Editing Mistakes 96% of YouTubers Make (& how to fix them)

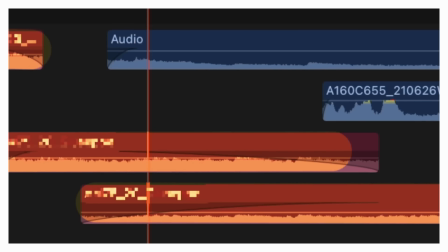[4:04]
Now this video was edited by Hillier Smith and he actually does a complete breakdown of this video on his YouTube channel that you should definitely go and check out. Because as a YouTuber and YouTube editor, you have to keep leveling up your skills and learn from experienced people like Hilliard Smith, but a lot of you probably won't do this, and that is mistake number five. Now, one of the most iconic YouTubers of our time, a Hall of Fame YouTuber, is MrBeast.
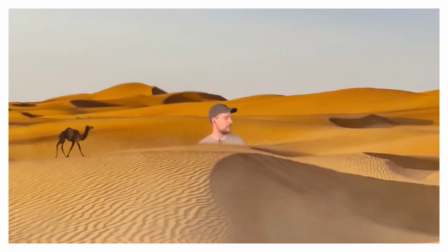[4:28]
One of the things that he is really, really good at is making his videos visually engaging. So let's take a look at MrBeast reacts. Now, before we watch this, a beginner YouTube editor might take a look at this and think that there isn't a big opportunity to make this visually engaging,
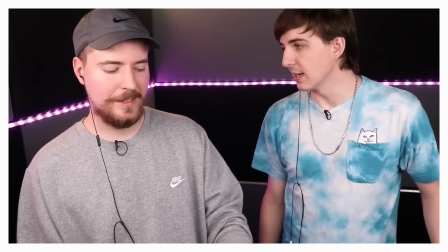[4:42]
because really all it is is Mr. Beast and a friend with one camera set up in a room just standing there reacting to a video.
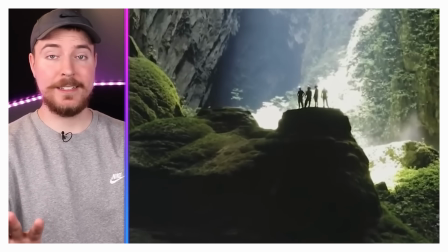[4:49]
But luckily, Mr. Beast works with some really, really good video editors and they know how to make these visually engaging.
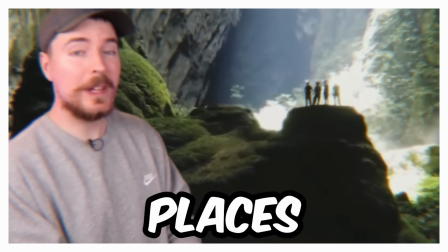[4:55]
Let's check this out.
I've paid someone to give us a list of the most unusual places on the planet. And on the list is this place with no gravity.
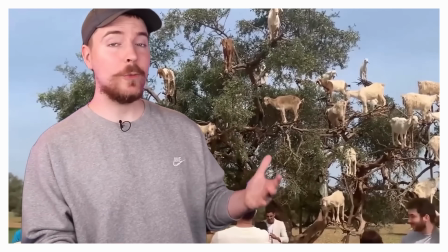[5:02] What? And this underwater city and this tree where goats live in it. These places are unbelievable.
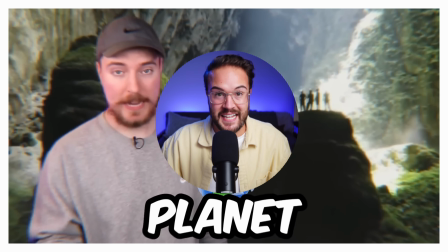[5:08]
Now you can see how much editing went into those first 10 seconds. Now, your videos don't have to be this crazily edited.
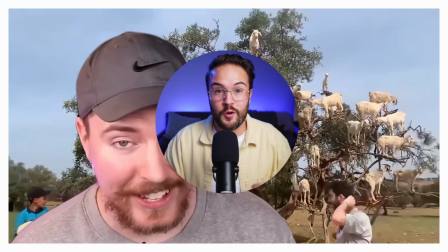[5:15]
Sometimes it's just as simple as using some stock footage for B-roll or using some text or photos to make it more visually engaging.
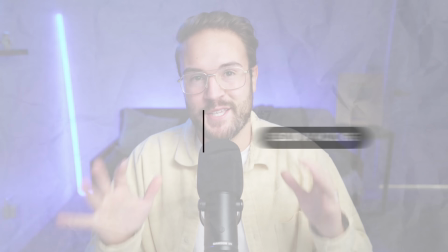[5:21]
Mistake number seven is slow pacing.
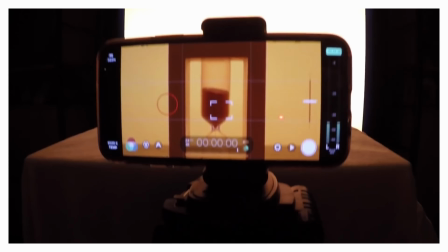[5:24]
In this video by Ryan NG Films, who's just such an incredible storyteller and editor, his pacing is on point with this video.
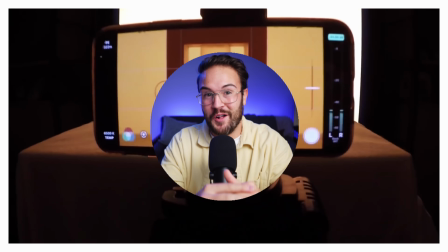[5:31]
Now, you probably should watch the entire video to see all of the amazing editing that he does in it,
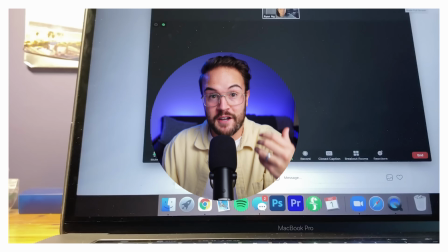[5:36]
but we are gonna choose a specific moment where he calls a friend and is asking this person for advice.
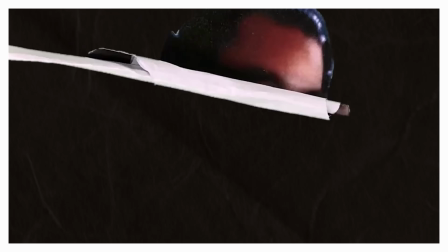[5:42] Yo. Meet Kevin, a YouTuber, entertainer, and established freelance videographer.
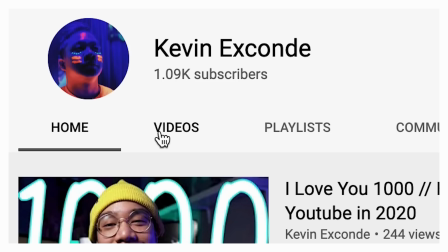[5:48] I figured if anyone would give me advice on how to get started, it would be him.
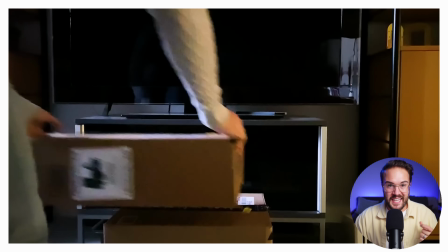[5:53]
And the amazing thing that Ryan did in this video was intercutting between the advice that this
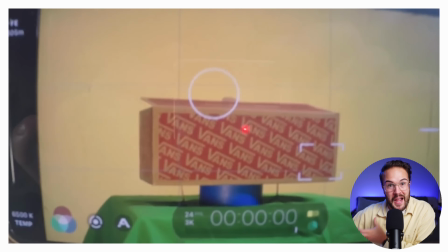[5:57]
guy was giving him and then him in the future actually doing the thing that he's talking about.
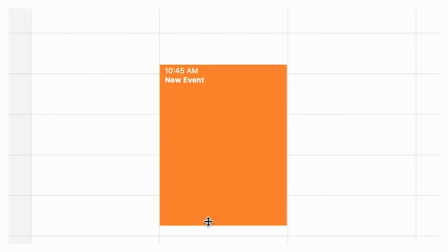[6:02] I actually cut up like a sizzle reel. A sizzle reel is like, you know, maybe a minute and a half.
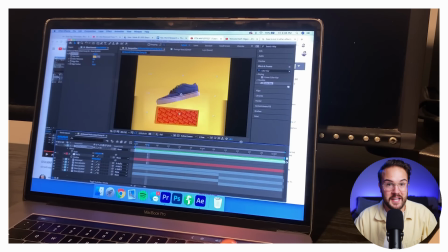[6:07]
Now he could have just told this story linearly, but he decides to jump into the future and then cut back to the interview and then jump into the future of him doing it and jump back into the interview.
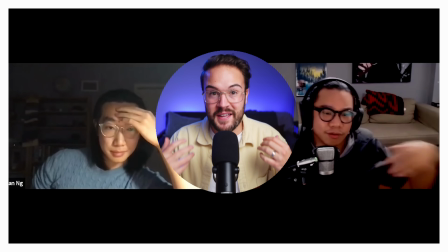[6:16]
And this helped so much with the pacing to actually make this video so much more interesting to watch.
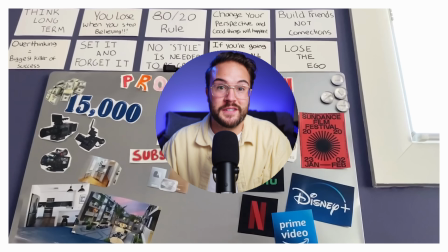[6:21]
This also condensed the video rather than if he told this linearly, it would have took a lot longer to get everything across.
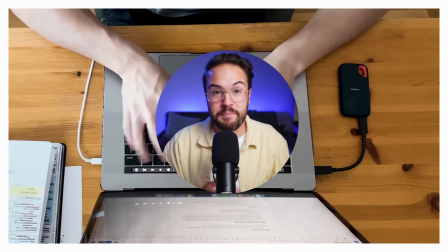[6:28]
Because the thing that you really need to focus on is making better videos, not longer videos. And most beginners get that backwards. Okay, let's take a look at another YouTube legend, Casey Neistat.
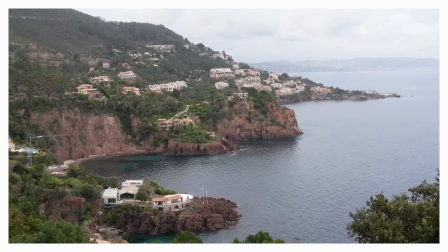[6:39]
He utilizes a very simple editing trick that you need to learn how to do because you'll probably end up using it a lot.
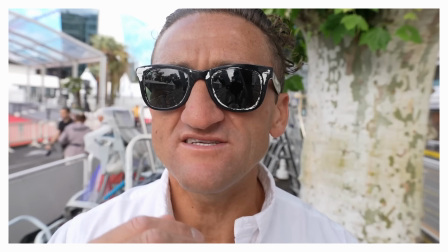[6:46] The whole con film festival. Look at all these ladders.
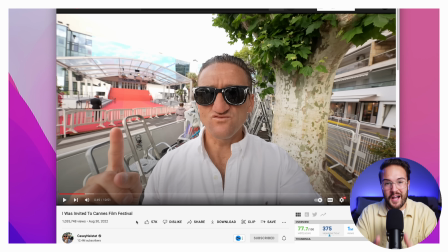[6:49]
All these ladders are for photographers because right there I don't know if you caught it but Casey Neistat is utilizing J and L cuts.
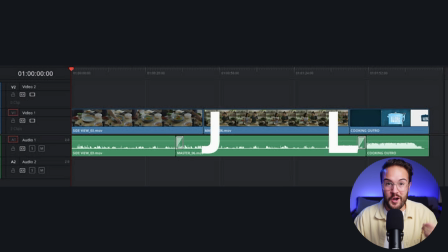[6:56]
A J cut or an L cut is when you detach the audio and then it overlays between the clip before or the clip after.
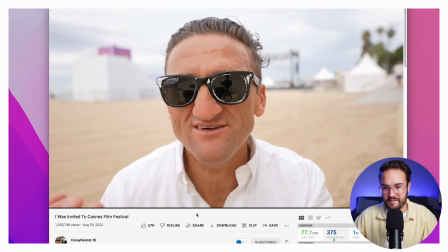[7:03]
And if you missed it Casey does it again right here. my career and all of that, but also, but I'm also hung up on this idea that like, you can see that he did this again, where the audio actually starts in the previous clip and it really just makes it a lot of a smoother transition from one clip to the next. And mistake number nine, you have to get this right if you want your retention graph to look like this and not like this. And this is actually gonna help you get a lot more views on YouTube. And that mistake that you're doing is that you're ending your videos way too slowly. If you click on the screen, I show you exactly how to do this the right way so that you can start getting more views on your YouTube videos. I'll see you guys in the next one.